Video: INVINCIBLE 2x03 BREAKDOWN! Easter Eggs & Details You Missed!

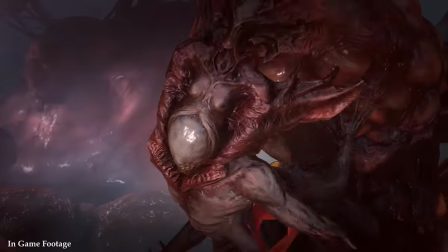488s
With over 10 million downloads worldwide, no wonder Dragonair has secured the top spot in more than 10 regions since its global launch.
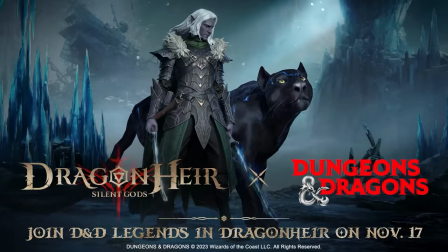495s
And now, Dragonair Silent Gods is introducing iconic Dungeons & Dragons characters like Drizzt D'Urgen and Ertu to the game on November 17th.
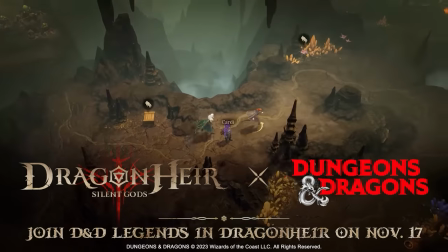503s
And we'll have more iconic characters coming in upcoming seasonal releases.
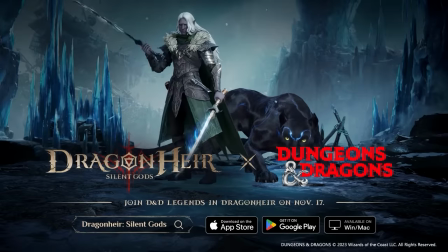507s
Drizzt and his Black Panther Guinevar will have a complete storyline for you to play through,
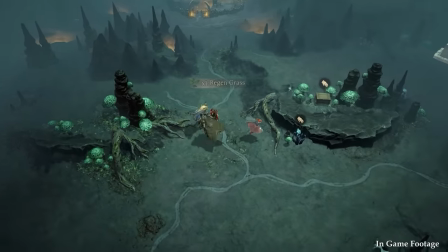513s
as well as plenty of open world exploration, enemies to fight, and treasure to find. Dragonair is now live on Windows, Mac, Steam, and Epic, with compatibility on Android and iOS. Click the link in the description to download Dragonair today and use these gift codes to redeem limited option gift packs.
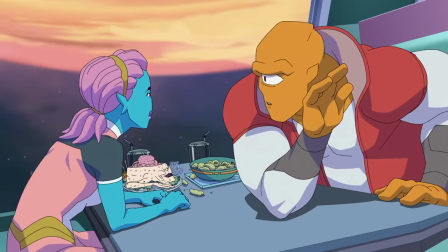528s
Alan tells Tellia that Thaedus thinks there's a mole, but before he can give her any details, before we get to even see her reaction to that, he's dragged out to open space by a group of Viltrumites,
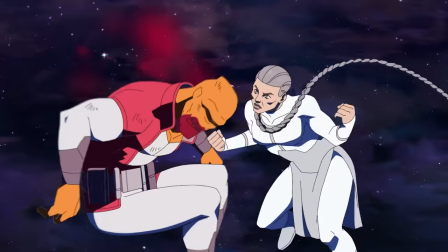536s
who proceed to absolutely kick his ass when he won't give them any info on Invincible and Omni-Man.
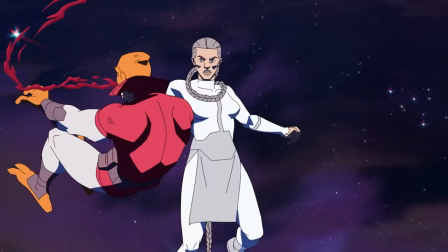540s
Tellia watches in horror as they take turns beating him, and it's all set to this ethereal meditation-style music, which makes it even more horrible.
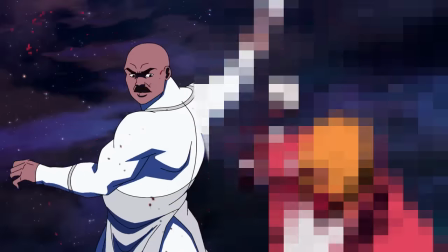551s
At one point, one of the Viltrumites rips Alan's arm off and beats him with it. So we see where Omni-Man gets his fighting style from.
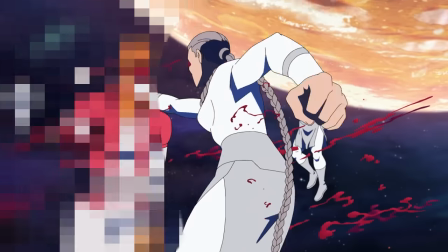558s
It turns out Alan isn't dead, which is insane because we saw a woman literally punch through his stomach.
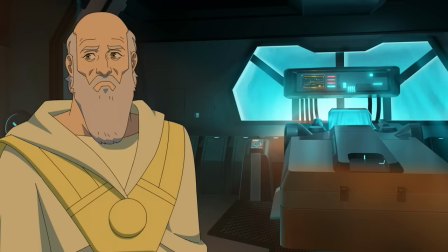563s
Thaedus stops by his hospital room under the pretense of checking on him, and that's when we find out that he might be the mole in the bunch.
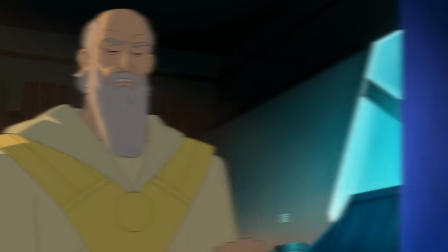569s He shuts off Alan's life support system and says, "Forgive me, Alan.
Can't wait to see more of this character and find out what his deal is." It's worth noting that the narrator wasn't around for any of this part.
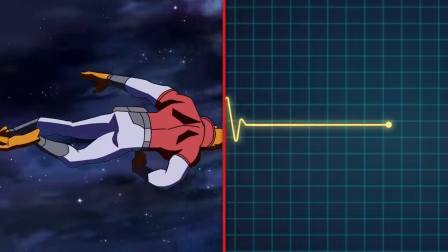577s
He seems to have tapped out after the sex scenes, so it's a stark contrast between the campy style of the beginning of Alan one story and the bloody loneliness at the end of it.
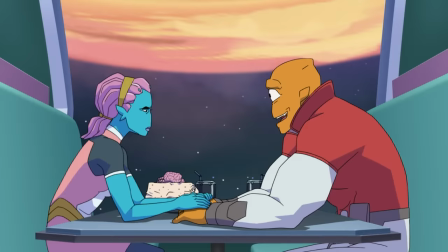584s
But I still think the fact that we cut away from General Tellia so abruptly makes me wonder if she might have been the mole. I still could go either way, and maybe he killed Alan just to, like, spare him some greater pain, or he has some other plans with Alan. And now, again, insanely from a structural standpoint, the credits start to roll, as if that part of the episode is over.
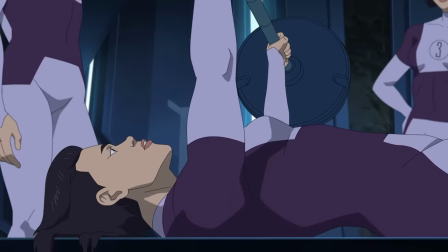600s
But then we cut to Dupli-Kate working out in the gym. Things are still tense between her and Rexplode after he found her in the shower with the immortal.
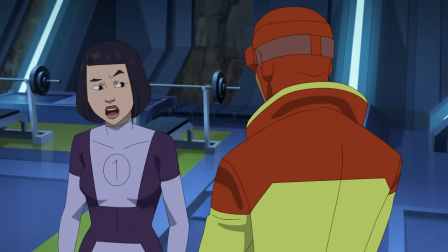606s
He calls her gross for going out with a guy who's over 2,000 years old, and she mentions that if you add up all the time she and her other duplicates have lived, she's probably the same age as the immortal,
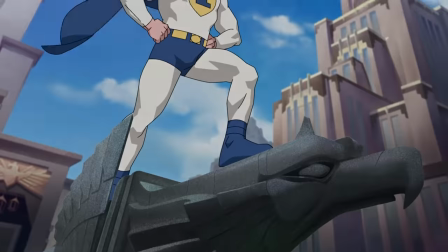614s
and he's likely the only other person who has died as many times as she has.
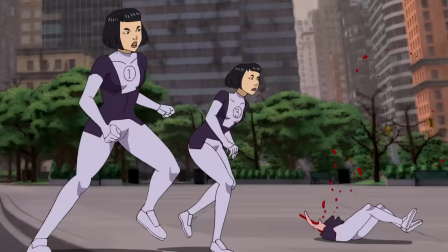618s
Just interesting logic of how one person's separate traumas can all add up together in the amalgamation to equal another person's trauma, and that's one way they can connect with each other. Again, I'm probably just overthinking it, but I'm fascinated by this.
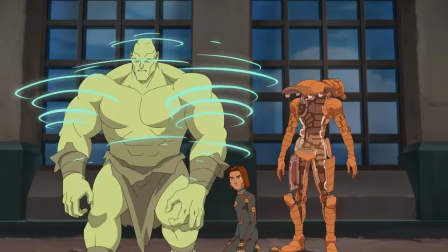629s
Monster Girl, who's even younger now since she's been using her power so much, tells Rex that he just doesn't get it, and he says, "What, are you gonna knock my teeth out again?"
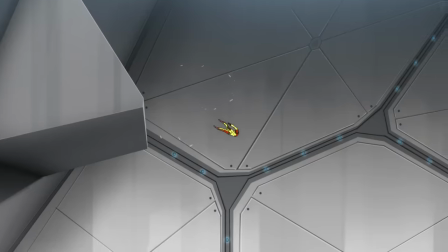636s
This is a reference to her wailing on him in season one when they were both auditioning to be part of the Guardians of the Globe.
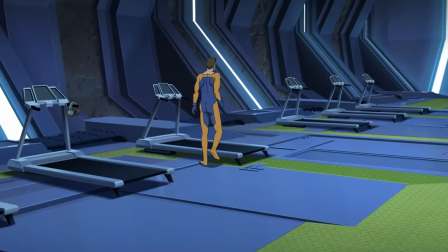640s
Shapesmith comes in and tries to act like a normal Earthling, but he has no idea how a treadmill works, since they obviously don't have these on Mars.
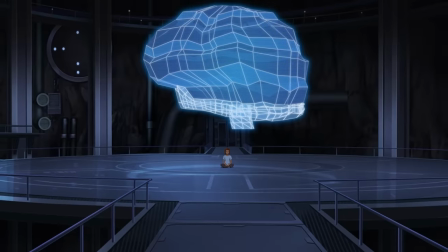647s
Rudy tries to map his brain to conquer the fear that he felt last fight, not realizing that fear is not the mind killer, Paul Atreides. Fear is actually something that we need. Fear is a biological instinct that helps us survive.
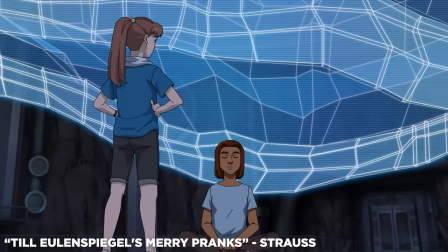658s
He listens to Till Eunice Spiegel's Merry Pranks by Strauss and meditates.
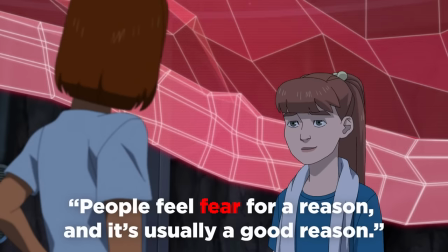664s
Monster Girl tells him fear exists for a reason and he shouldn't go down this road, and he gets up the courage to ask her out to a movie.
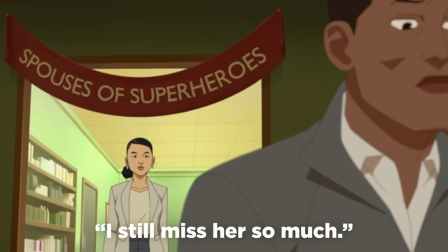670s
Debbie goes to a Spouses of Superheroes meeting at the community center and hears Thaedus sharing about how much she misses her partner.
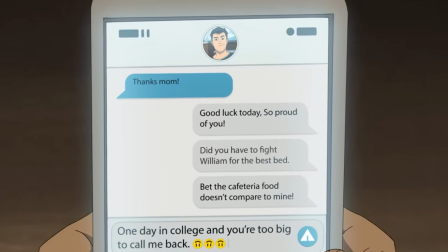675s
After the meeting, Debbie texts Mark. Several of her texts to him have gone unanswered. "Good luck today, so proud of you.
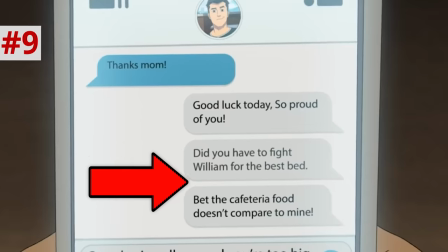680s
Did you have to fight William for the best bed? And then bet the cafeteria food doesn't compare to mine."
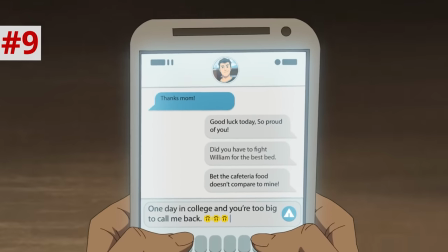684s
This is clearly making her feel even more vulnerable, and she types, "One day in college and you're too big to call me back," but then followed by three upside down smiley faces.
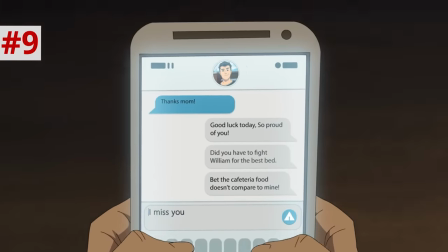691s
She deletes that one and types, "Call me when you have a chance," and then deletes that and types, "I miss you." Before she sends it, she runs into Theo, smoking by a cigar, who invites her out for a drink.
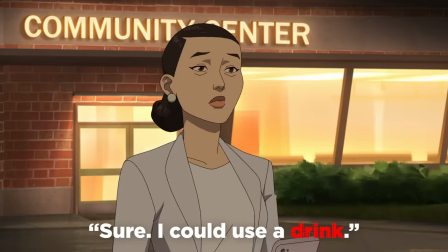699s
Debbie deletes a text to Mark without sending it and takes Theo up on his offer, saying, "I could use a drink."
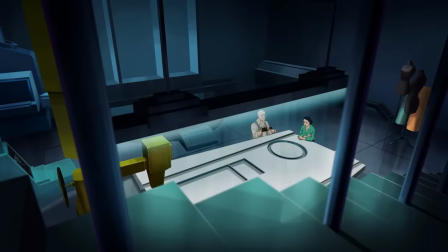704s
She's been drinking more and more since Nolan left.
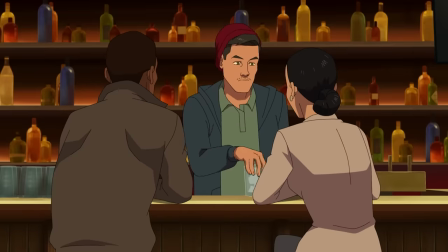706s
And I have to say, despite with Theo's apparently good intentions, I just don't think it's great for members of a depression support group to go right to drinking drinks. Who am I to judge? But for Debbie, this is not a healthy step to take.
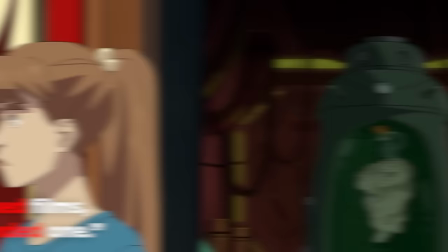716s
Rudy tells Monster Girl that he's never been to a movie since, you know, he was floating in a tub of liquid and couldn't move his whole life.
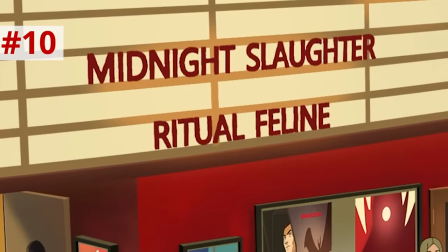722s
The movies on the marquee are Midnight Slaughter, Ritual Feline, Cobra's Alloy Cog, and Senior Loop.
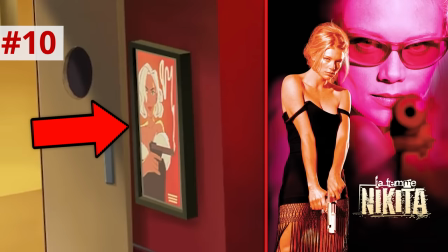728s
There are movie posters on the building, one that looks like an homage to La Femme Nikita, and a Mr. and Mrs. Smith looking one, and a vampire film and a werewolf film.